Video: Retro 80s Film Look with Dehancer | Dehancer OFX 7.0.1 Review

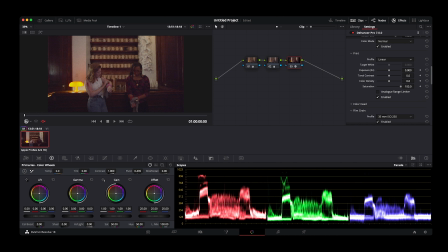4:05 Now on to another one of my favorite things about Dehancer, the Film Print tab. For Omega House, this tab is where you could really start to see the look of the film come together. There are a few different options for different film print emulations,
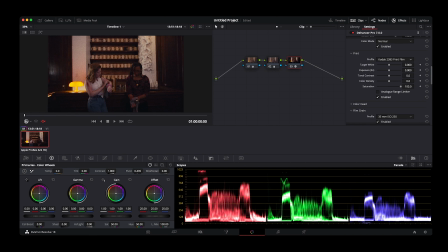4:19 and I'm going to choose the Kodak 2383 stock because that's what a lot of these big studio 80s films were printed and screened on. You can immediately see that it adds more tonal contrast, bringing our shadows into the blue while keeping our midtones warm.
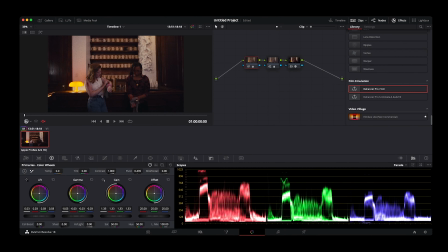4:33 Now, this is a little dark for my taste, but luckily there's an exposure correction slider within Dehancer, so I'm going to tweak that until everything is more balanced. The next things I'm going to talk about are halation and bloom. Both halation and bloom are naturally occurring phenomena when shooting on film that both deal with how
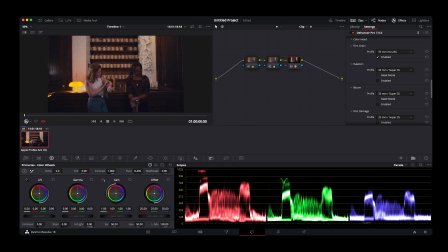4:52 the film stock reacts to light. This is something that I discovered much later in my film emulation journey,
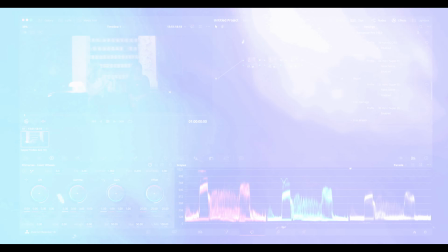4:57 but in my opinion, it's one of the most important parts in selling the effect. Halation occurs when high contrast edges are photographed on celluloid film.
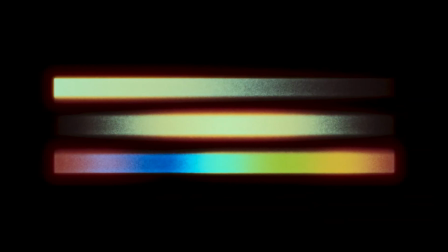5:05 Because of the way film takes in light, you'll see a reddish-orange glowing halo around these edges,
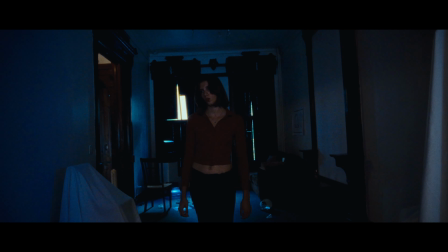5:11 and it's one of those things that you might not be able to see right away, but you could definitely feel it,
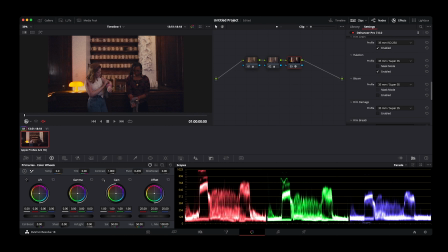5:15 and that goes a long way in creating an authentic film emulation from digital footage. Bloom is similar in the sense that it deals with light, but it's not about the edges, it's about the hot points.
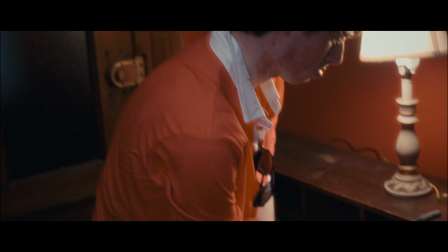5:26 If you're familiar with a black pro mist filter, the bloom parameters in Dehancer do something similar,
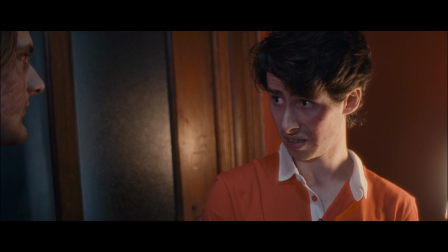5:31 where it finds the points of really hot highlights and diffuses them, creating a glow that's very common with old film.
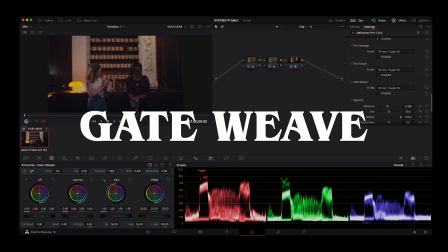5:39 Arguably my favorite Dehancer feature is gate weave. Simply put, gate weave is when the film itself shifts slightly while moving through the gate of the camera,
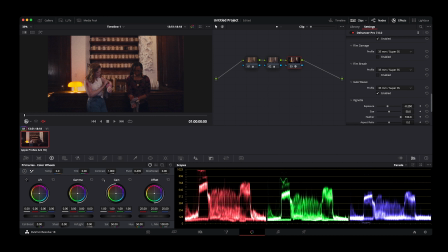5:47 and I cannot stress enough how hard this sells the effect. All you have to do is enable it and click the film resolution you're trying to emulate, and then you'll see that your footage bobs up and down slightly, just like real old school film.
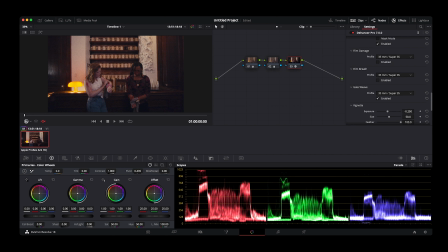6:02 Dehancer also has this film damage tool, which is certainly one of the more stylized choices you can make when emulating film, but when subtle, I think it works great for Omega House since I'm trying to channel those classic Hollywood slashers. What's great about the film damage tool is that, like every section of the plugin, it has a custom mode, which allows you to change individual parameters so you can really dial in the look you want. The amount of customization you get is phenomenal. Now, in terms of film damage, I like dust and hair, but when I initially enable this part of the plugin, it's a bit much.
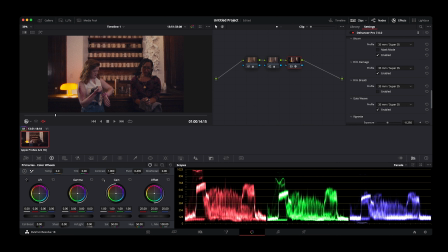6:33 It's giving me Charlie Chaplin when I'm going for John Carpenter. Nothing wrong with that, it's just not what I'm going for. So I'll just switch this from 35mm to custom, and I'll change the size and frequency of the dust and hairs. And I'm actually just going to get rid of the scratches. Now you can see that not only does this shot look like it was shot on film, but it looks like that film was well loved. Now I saved this for the end intentionally.
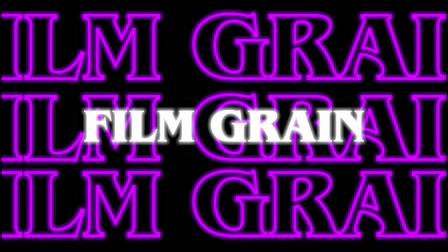6:58 The last thing I'm going to talk about is the film grain option, which is likely the first thing that comes to mind when you think film emulation.
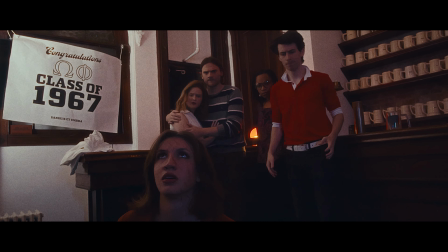7:05 Dehancer's film grain is really unique in the way that it applies to your footage.
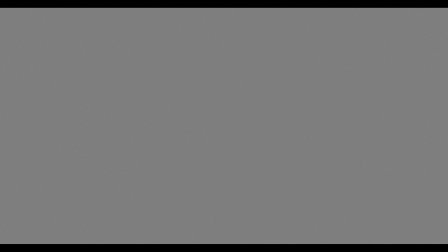7:09 Most film emulation processes involve a grain overlay, where you take some footage of noise on a gray background and simply change the blending mode. Dehancer, however, is far more of a team player. When film grain is enabled, instead of simply layering grain on top of your footage, Dehancer will actually construct your footage out of grain, which is exactly how real film looks. The result is something far more convincing than you could get with a few film grain overlays.
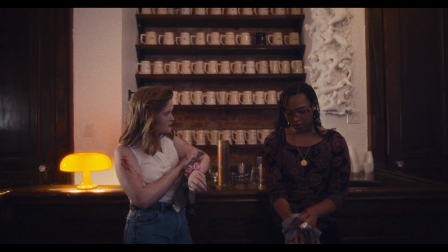7:37 Overall, I think Dehancer is an incredibly powerful plugin and one that I'm really stoked to have in my toolkit.
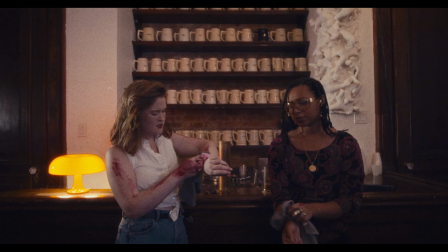7:42 I'm a fan of it not just because it emulates film, but it's a creative tool that inspires me to try new things with the footage.
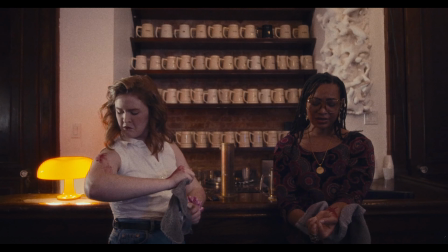7:49 Now, I use Dehancer in almost everything I grade, regardless of whether or not I'm even trying to emulate film.
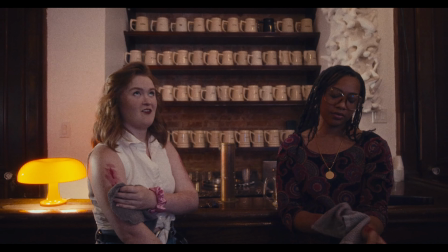7:56 It's a powerhouse that makes getting cinematic grade easy. That being said, there are a few cons to the plugin. The first for me is the default settings. When you initially load Dehancer, it automatically enables half of the parameters in the plugin.